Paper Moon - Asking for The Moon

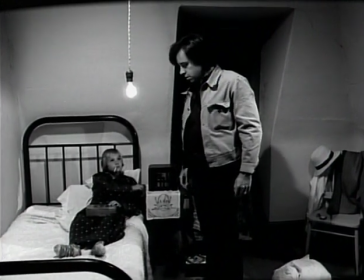8:11 You're too young to smoke, set the whole place on fire.
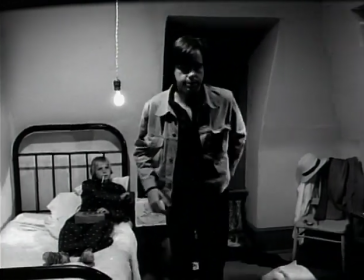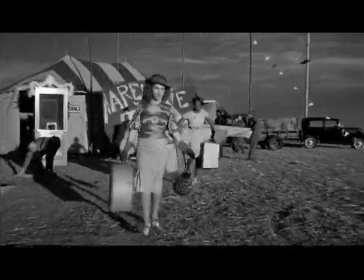8:22 Hey, don't you drop nothing on me, Gene. You take care of those breakables, I understand?
The girl always got a big laugh at the entrance.
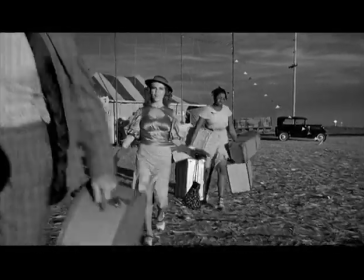8:28 The first shot was very important that her breasts jiggle. We wanted the audience to immediately say, okay, we get it. You know, he's attracted to her for at least two good reasons.
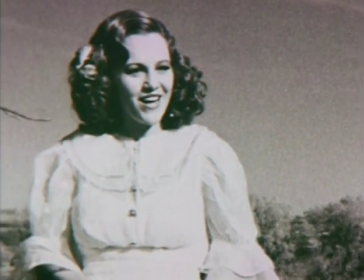8:39 All of the clothes of Madeleine Kahn were designed by me and built at Paramount.
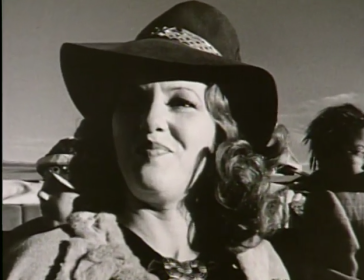8:46 When she's introduced, it's almost my best costume I've ever designed. I wanted her not to wear a bra, and she was just horrified, you know, that I would suggest such a thing.
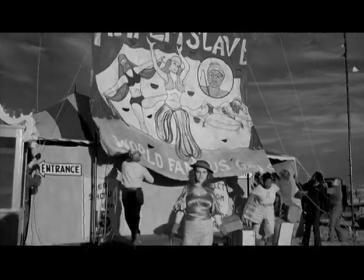8:56 We had to actually cut out the bra itself.
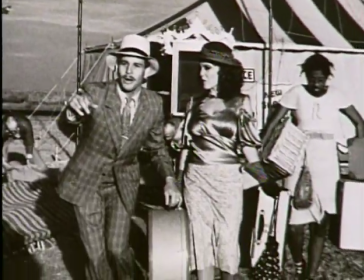8:59 We gave her the support of the bra, but we cut out most of the fabric in the front of the bra so that she would definitely have jiggling breasts.
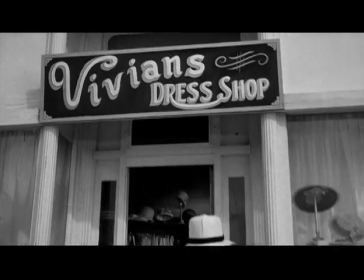9:08 Oh, I just love it, love it, love it, all this white.
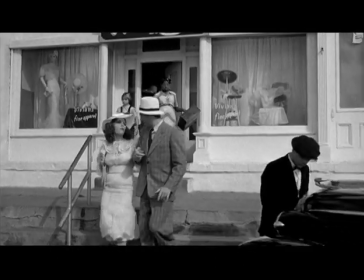9:13 I wanted Ryan to wear a seasucker suit,
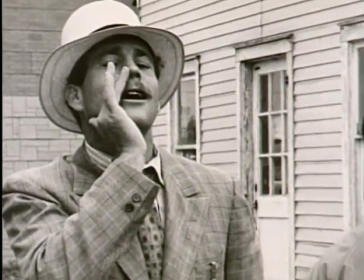9:16 which is a kind of fabric that is basically striped white and gray, and it has these little wrinkles in it.
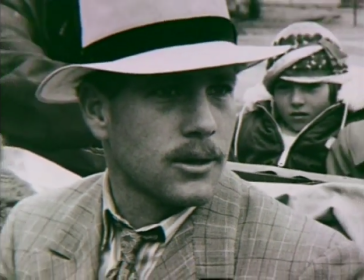9:23 It's not smooth. And I went through all of Paramount's clothing.
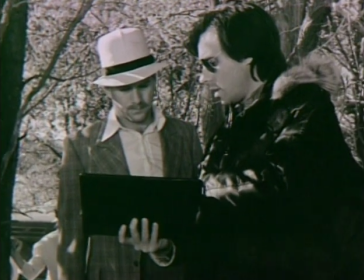9:28 They had, you know, old clothes that had been used in other movies, and I pulled this seasucker suit because there were doubles and triples on it. But it was only after pulling them that I saw the tape inside that they had been George Raft's clothes in a movie,
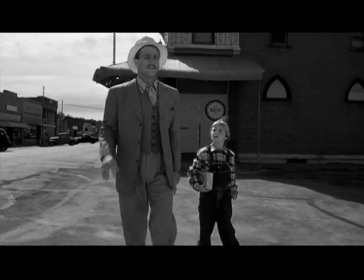9:46 but didn't say the movie, unfortunately.
And how come that man called me a boy? I don't know.
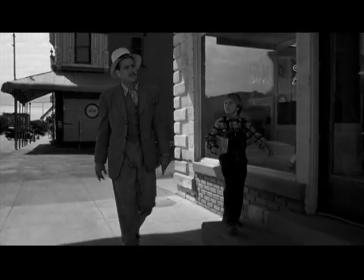9:51 Maybe it's because of what you got on or something.
The Huck Finn outfits were pulled from Paramount.
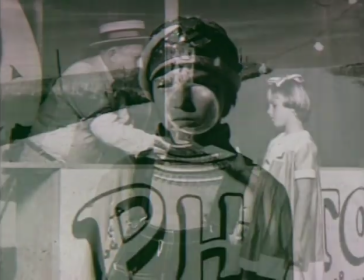9:58 I actually designed and made all of Tatum's dresses.
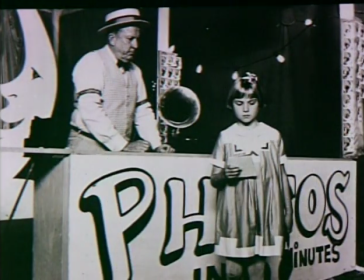10:01 The reason her character goes through a change is because of her, But because she's so clever, they start earning more money.
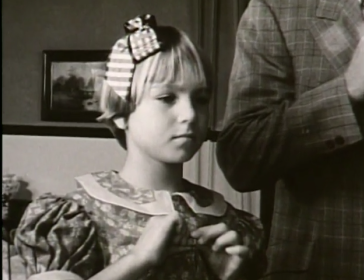10:09 So I wanted it to show in her clothes.
Blank getting back in that car, not till she gets out of it.
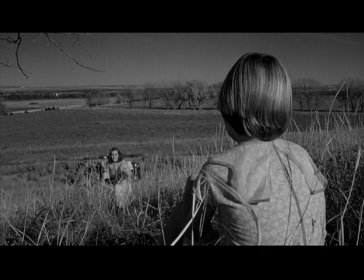10:16 The sequence on the hill, Madeline Kahn, all that stuff that she did there, she's brilliant.
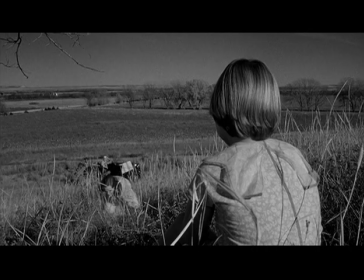10:21 You like Mickey the Mouse? Oh, son of a bitch!
Virtually everything was one or two takes.
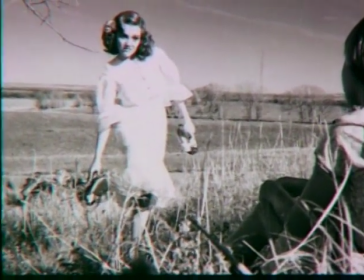10:28 And she has a line in the culmination of the speech. The final line is, so what do you say, Addy? Huh, just for a little while, let old Trixie sit up front with her big tits. And in rehearsal, Madeline said, I'm not going to say that.
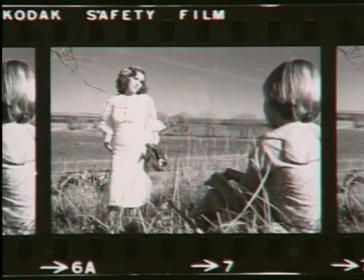10:43 I'm not going to say that. I'm going to say breasts. I said, okay. And just before we were going to shoot it, I went over to her just before, and I whispered in her ear. Nobody heard me. I said, say tits once, come on. And I walked away.
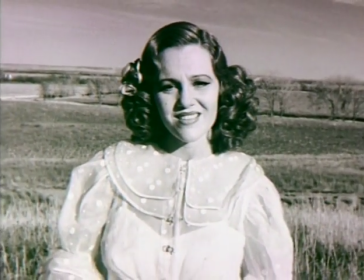10:56 I didn't know whether she'd do it or not. She got to that moment and she said it.
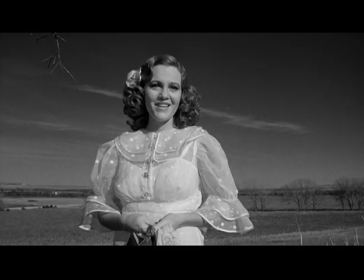11:03 Let old Trixie sit up front with her big tits.
And then her great moment is the way she looks embarrassed having said it.
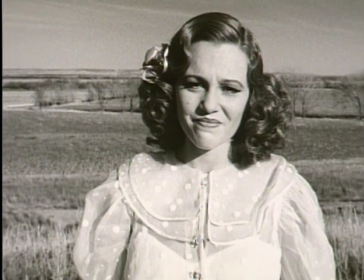11:10 And that was Madeline feeling it because she'd never said it before.
You want to get away from Miss Trixie, don't tell her.
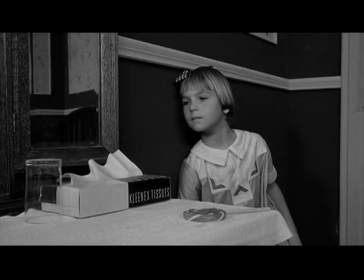11:17 The second act was a kind of complicated romantic sequence, basically. I mean, it was a comedy romance and it became a triangle.
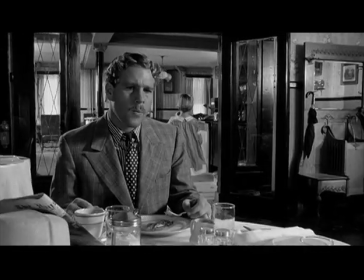11:24 You know, the father, the little girl and the other woman. and Addie has to break it up and she does what a woman will do sometimes any means to get her man back and she did and
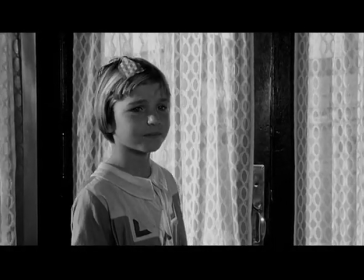11:40 she felt guilty about it which we showed all
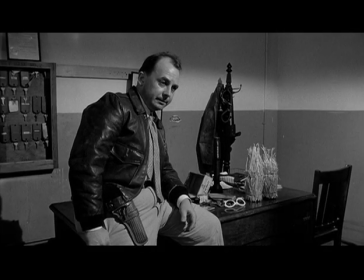11:46 right let's cut this ring around Rosie where's that money
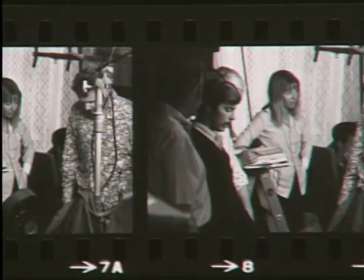11:51 one day Alvin Sargent and Peter Bogdanovich came to me and they said
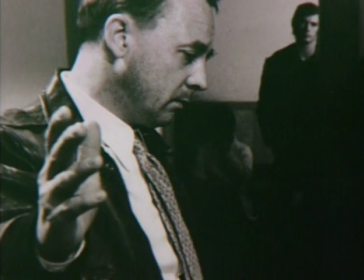11:58 there's a scene in the movie where the sheriff is looking for the money and it's
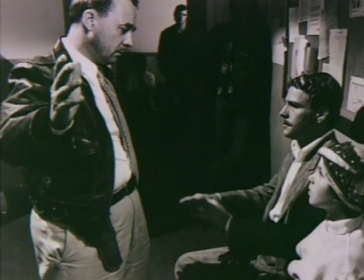12:03 hiding in plain sight how can we have the money hiding in plain sight where the sheriff can't see it what what do we do they came to meet with the problem and
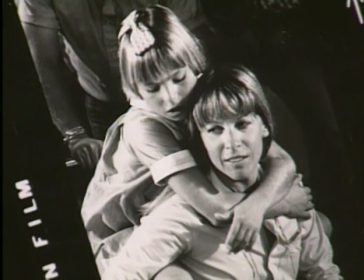12:14 Paramount had the most beautiful old laces and velvets and
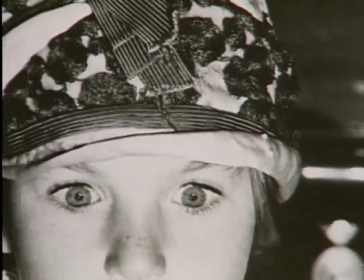12:19 silks and buttons and I remember this extraordinary brown lace and
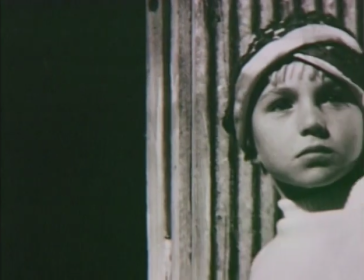12:24 the lace was quite intricate and I realized that if I designed a hat for Tatum which
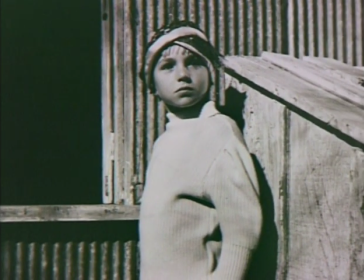12:29 in my mind was the hat of her mother I thought we could have the lace go around
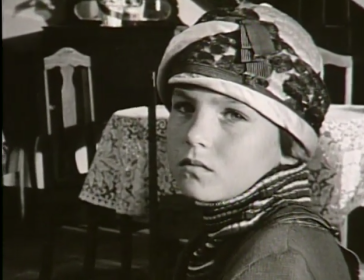12:34 the hat and then we could tuck the money right into the lace
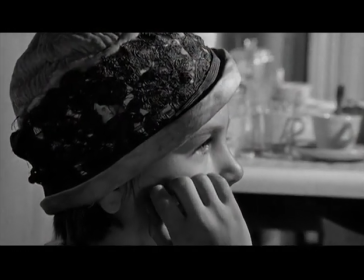12:38 where unless you were really looking for it nobody would really know it was there so the hat itself was designed as they were doing improvements on the script so that's how that came to be and they were very happy with my solution.
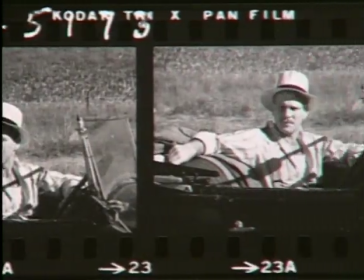12:55 There was a few stunts in the picture, some very good driving there. Ryan insisted on doing all his own driving. And some of it was a little dangerous. One place Tatum's up on the boxes and he does a corn curve and if those boxes hadn't been attached, which they were, she would have fallen off.
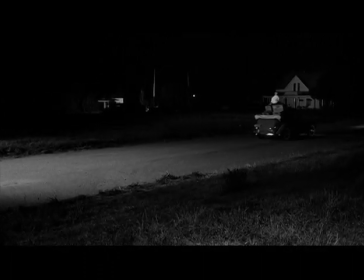13:12 She screams and that was all ad-lib. We didn't know it was going to do that.
What's the matter?
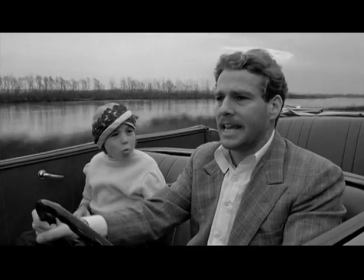13:17 Damn bridge is the other way. What? Hang on.
There's one action scene, which we did in one shot with a camera panning around doing a 300, that was a 360-degree pan.
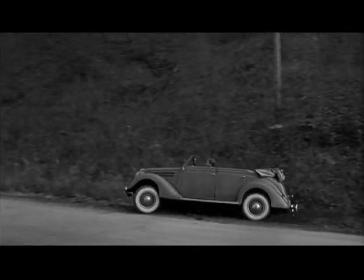13:29 When something like this comes up and the director says something, everybody gets very excited. I'm getting very excited because there's a challenge. Now, how are we going to do this? You know? When I said, okay, let's find a focal point of the circle where the car is going to turn around.
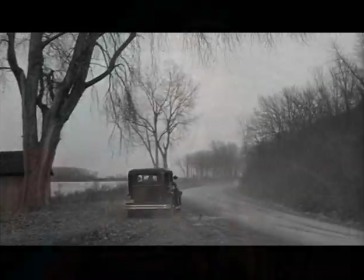13:43 And I remember there were about three of us around the camera. We all had to walk around in a circle so they couldn't see us.
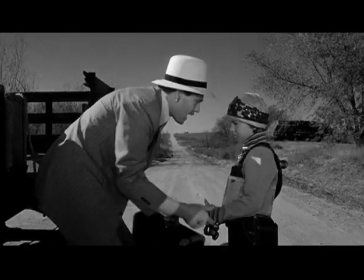13:49 Where are you going to go? Don't worry about me. I've got plans, new ideas coming in every day. Get going.
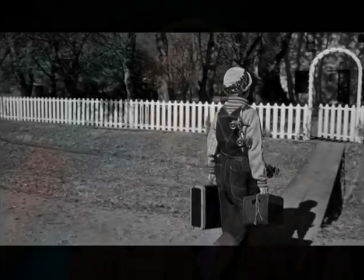13:55 We were ready to leave Kansas, and we still hadn't figured out the ending.
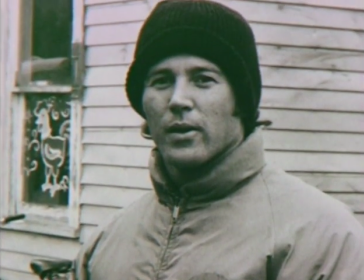14:00 Paulie and I were in Kansas on our cross-country trip, and we were looking for a particular farm or something,
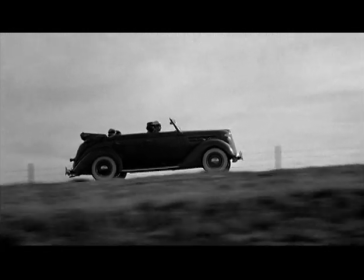14:07 and suddenly we realized we were on these back roads and dirt roads, and we were totally lost, and they weren't on the map. We saw this little rise, and we drove up this hill, and we got to the top of the hill, and I was trying to find out where we were, and Polly turned around and said,
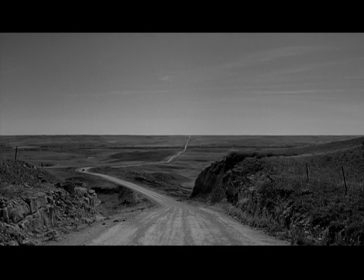14:19 oh, this is nice. This kind of looks like the road to nowhere. Take a picture of this. The road itself was white chalk. The sides were grass. And the road simply went on forever. It was just the longest white road I had ever seen.
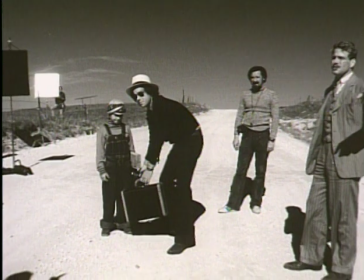14:33 And they showed it to me. I'll never forget Polly showed to me. She said, I don't know what this is for, but it's a good road.
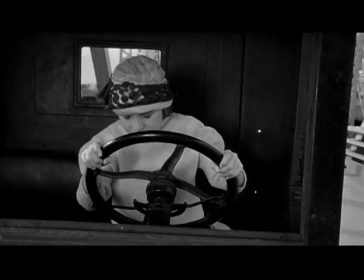14:39 The brake! The brake! It's no way!
Now, we had established that the brakes were faulty on the truck. That was one thing. It was in the back of my mind. And we also set up this whole elaborate thing in the first act, which we didn't really deal with at all in the second or third act, which is, you owe me $200.
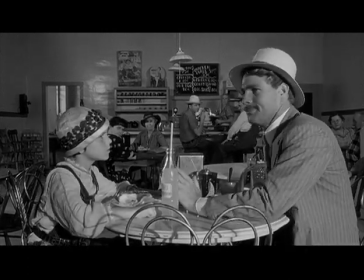14:58 I want my $200! Hold on.
That was what triggered it, you know, because I had learned you have to pay off a joke.
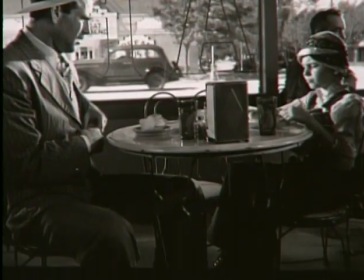15:05 Pay off a joke means put a finish to it. And this was a kind of running gag.
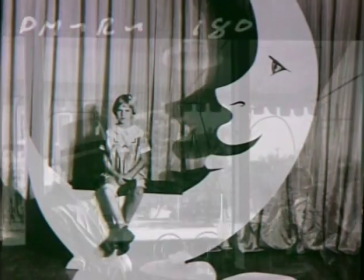15:10 Somehow I thought, that's it. We've got to pay that off. And now we also had another thing to pay off, which was the photograph in the paper moon, which we'd never done anything with.
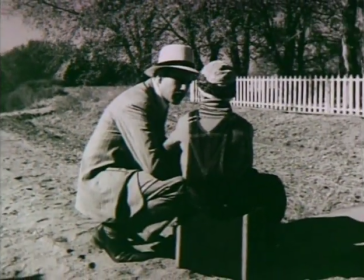15:18 And it all kind of came together at once. What if he drops her off at the end, she misses him so much she runs after him, he stops on the road to have a cigarette.
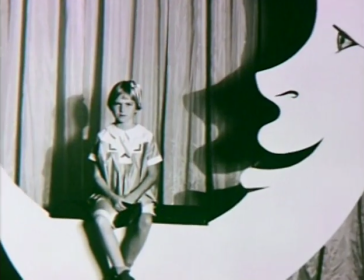15:27 While he's sitting there, he notices that she's left him a photograph, she runs up the road.
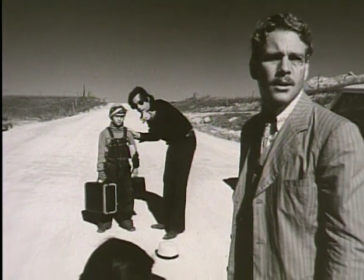15:32 He's kind of annoyed that she's there, even though he's secretly happy and says, I told you I don't want you riding with me anymore. And she says, you still owe me $200.
Look!
And the brakes are faulty, and so we shoot it on that goddamn hill, which we didn't know what to do with, and the truck goes down the hill and they run after it. That's the end of the picture.